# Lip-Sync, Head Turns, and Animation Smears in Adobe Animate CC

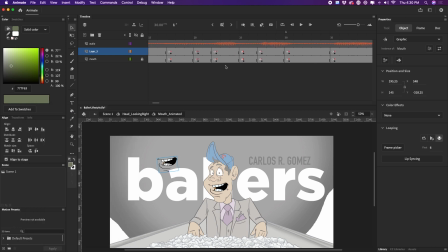8:14 I'm gonna click done, and then it's gonna process, and we see that it has done all of the auto lip syncing. Okay, so since I don't need that, I'm gonna delete that. And again, I have other videos that we've had that I'll link in this video so you can take a look at all of this stuff. This is supposed to be just like a quick refresher. Let's go back to the head.
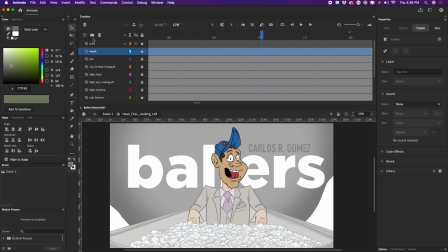8:38 I'm gonna double click, and let's pretend like this mouth layer doesn't exist. I'm gonna grab mouth animated and drop it into place.
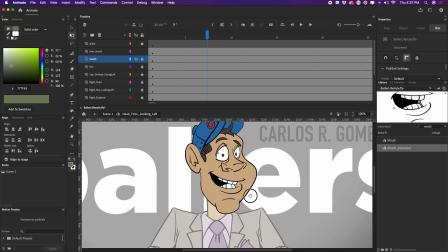8:45 And then if we drag, we see that the animation is still done. And once your mouth is animated in one direction, obviously, if you're looking in the opposite direction, all you would have to do,
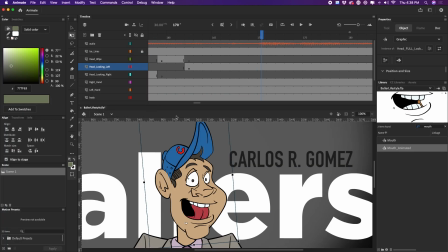9:00 let's go up into this head here.
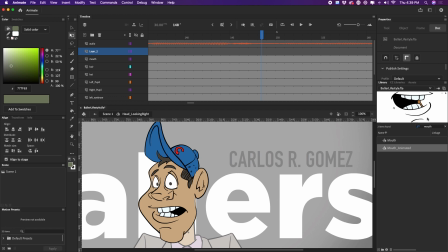9:05 If I go in here and I do the same thing and drop a mouth in here, you see how the mouth is backwards?
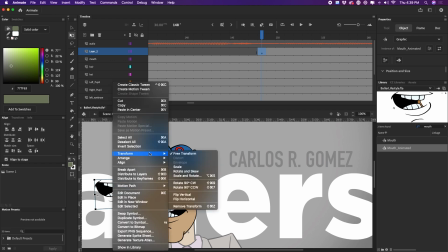9:14 All I have to do is right click, go up to transform, flip horizontal, and then put it into place. So far we have our cartoon character looking towards his right and he's talking, and then he's going to turn his head and he's going to continue talking. And this is where the animation smear comes in. So let's take a look. This is the movement that we're looking for. What I want to do is hide the fact that he's going from this position in such a fast way.
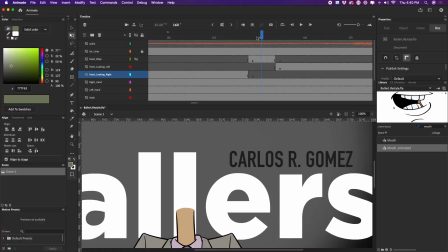9:47 And this is the animation smear that I created.
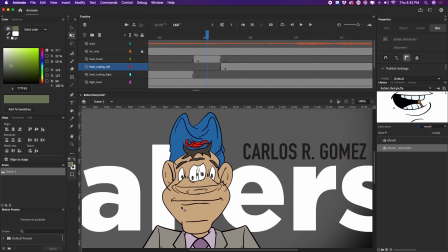9:50 And you can notice how his mouth is stretched way out. He's got a whole bunch of eyeballs and a whole bunch of pupils and everything. And even the baseball cap is kind of like mushed and melted all together. And that is on purpose, because this is the effect that I'm going for.
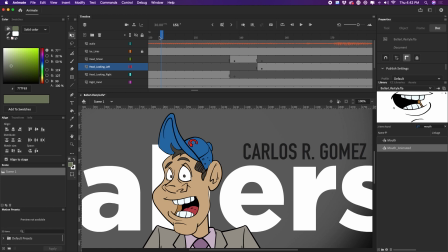10:10 It really does smooth out that animation or that head turn. And quite honest, see that?
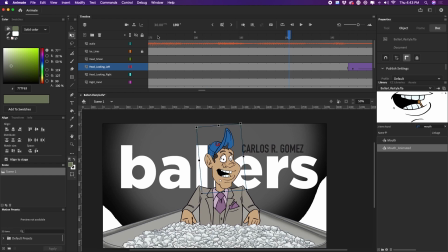10:17 It's super subtle and it helps smooth out that head turn. I really like this technique. I'm a big fan of it. And quite honestly. And since we have the same mouth in two completely separate graphic symbols,
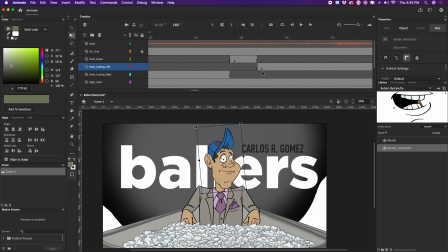10:33 what happens is if we click on this keyframe here and click on that head,
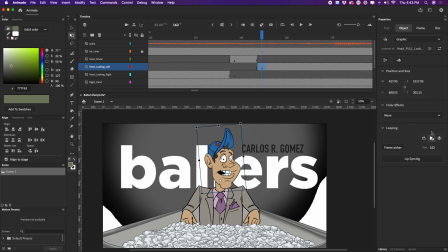10:39 I'm gonna go over to the properties panel and we see that looping. It's set to play. And the first frame, so where this graphic symbol is going to pick up, it's going to be on frame 162, which, if we look over here, it's on 162. So that's where we want that head to pick up. And so the playhead within that graphic symbol will pick up on frame 162 and then continue playing all the way through. I hope you found this video helpful. If you did, give it a thumbs up and share it with your friends. Anyone that might be looking to get into storytelling using animation and video, I try to be here every week with new content. If you haven't yet, please subscribe. And with that, my friends, I wish you nothing but good health and peace, and I will see you in the next video. See you later.